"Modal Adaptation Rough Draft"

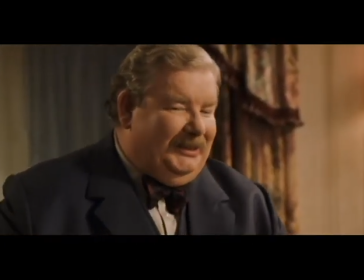(4:13) Oh, don't mind that. It's just the cat. Bad Dobby!
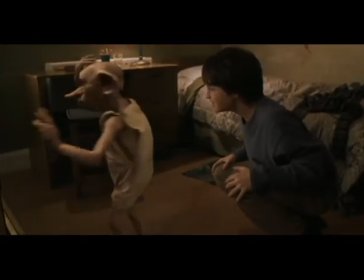(4:18) Bad Stop, Dobby. Please be quiet. Are you all right?
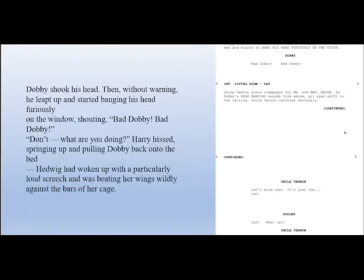(4:23)
In the film, Harry pleads with Dobby to stop him from hurting himself. This doesn't show up in the script, but it's originally embedded in the text. If the film had followed the script perfectly, the scene would have come off less natural because Harry would have been silently watching a small creature violently hit his head and cause loud noises, which wouldn't necessarily make sense. Also, notice Dobby's appearance and mannerisms.
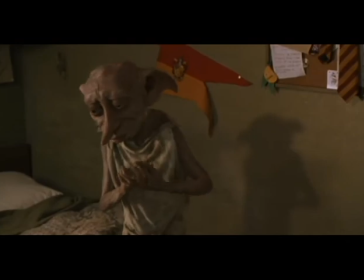(4:49) Oh, yes, sir. Dobby understands. It's just that Dobby has come to tell you it is difficult, sir.
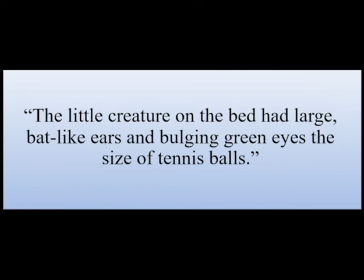(4:57)
The only description provided by both the novel and the script is that he has large, drooping, bat-like ears and bulging eyes.
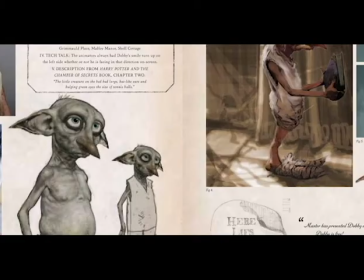(5:05)
The film creators had to fill in a lot of gaps, such as skin tone, build, nose shape, and even more difficult, his mannerisms and voice. To do this, they had to transduce textual features about Dobby.
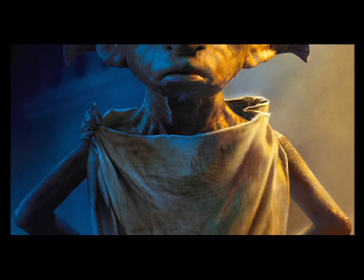(5:18)
For example, the fact that he is small might logically mean he has a higher pitched voice. The fact that he is a servant in a bad household might mean he should be old and tired looking. Film has to fill in a lot of gaps that weren't necessarily in the text that it's based from,
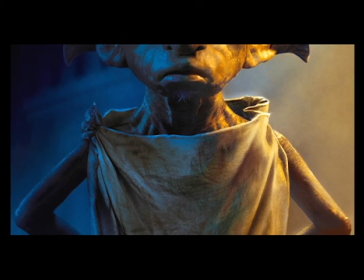(5:33)
but filmmakers can use the context of the text as a clue for what these gaps should look like.
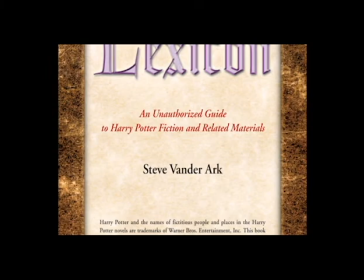(5:39)
That is why the lexicon founder and editor, Steve Vander Ark, says that the Harry Potter films are just expensive fan fiction.
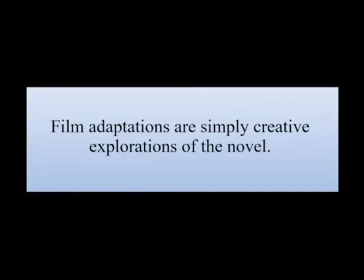(5:47)
That is, they are simply a creative exploration of the novel.
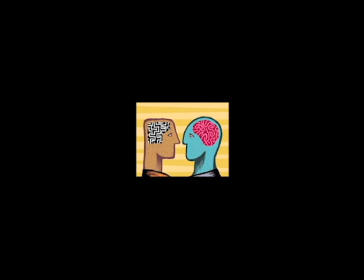(5:51)
Because the films have to fill in the gaps, they become mere interpretations of the books.
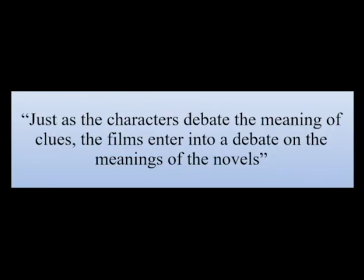(5:57)
Philip Nell puts it, just as the characters debate the meaning of the clues, the films enter into a debate on the meanings of the novels.
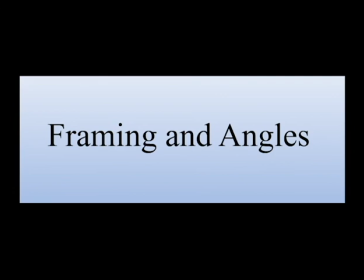(6:06)
Another major liberty that the film has that the text does not are the frames and angles.
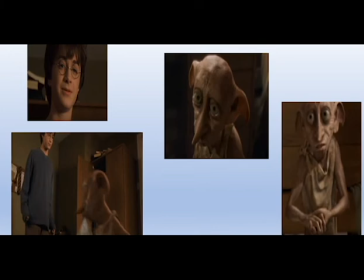(6:11)
Notice how every time we see Dobby, we are looking down on him, but when we see Harry, we are looking up. Camera angles can show power dynamics. In this instance, that Harry has power over Dobby in a way that text can't.
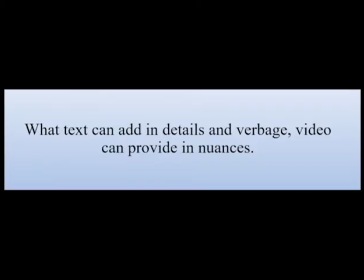(6:24)
What text can add in details and verbiage, video can provide in nuances.
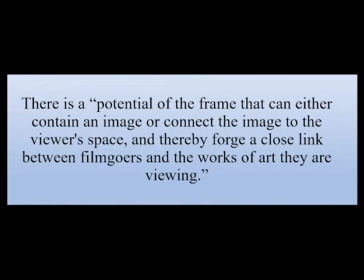(6:30)
According to Lawrence Raw's paper, Remediating Adaptations, there is a potential of the frame that can either contain an image or connect the image to the viewer's space, and thereby forge a close link between the filmgoers and the work of art that they are viewing.
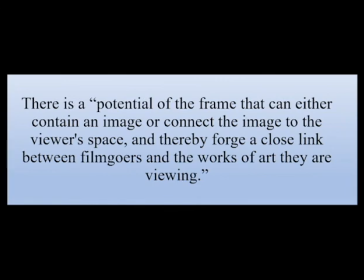(6:45)
Images and audio can intimately connect readers to a story with clarity and realism. Notice how the film conveys a shift in power dynamics later on in the scene.
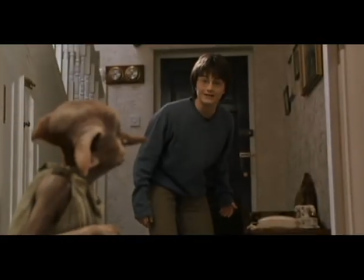(6:57) Dobby, get back here.
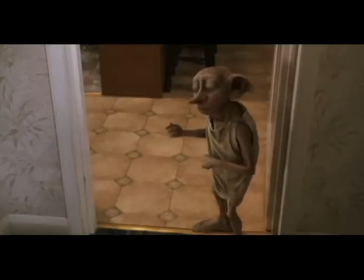(7:04) Dobby, please, no. Harry Potter must say he's not going back to school.
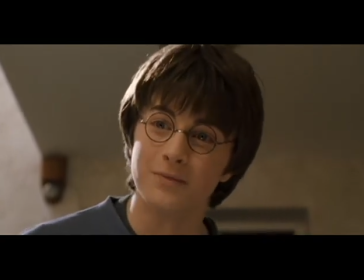(7:11) I can't. Hogwarts is my home. Then Dobby must do it, sir.
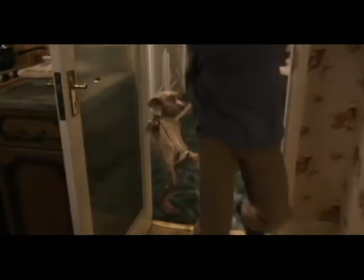(7:17) For Harry Potter's own good. And one plumber said, look at all that water.
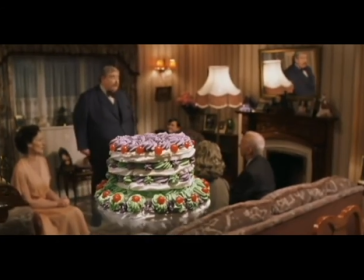(7:23) And the second plumber said, yes, and that's just the top of it.
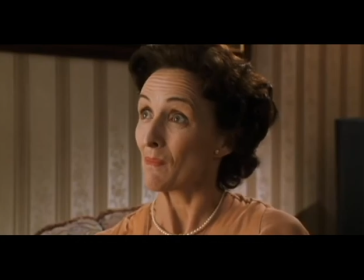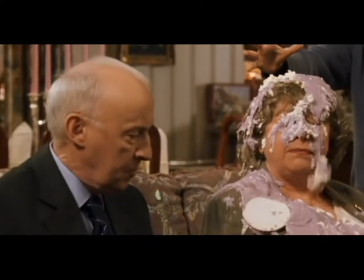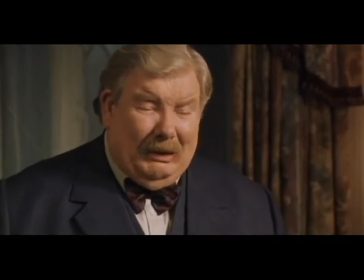(7:37) I'm so sorry. It's my nephew. He's very disturbed. Meeting strangers upsets him.
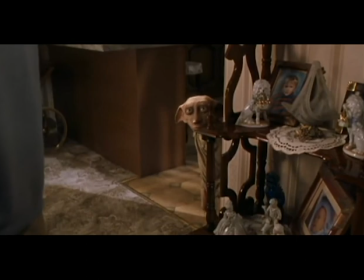(7:43) That's why I kept him upstairs.
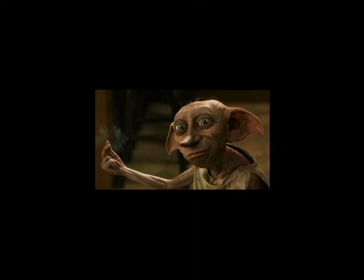(7:49)
Dobby now has the power over Harry, as he has the ability to drop the cake on the guests and ruin Harry's aunt and uncle's dinner party. The film shows Dobby at a more eye-level angle and with a smirk on his face, which diminishes the perception that Dobby is powerless.
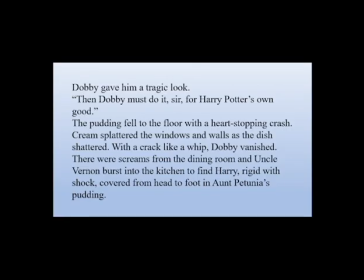(8:06)
When we go back and look at the same scene in the novels, the text actually seems more brief than the film. Film has the advantage of drawing out dramatic moments in a way that books can't.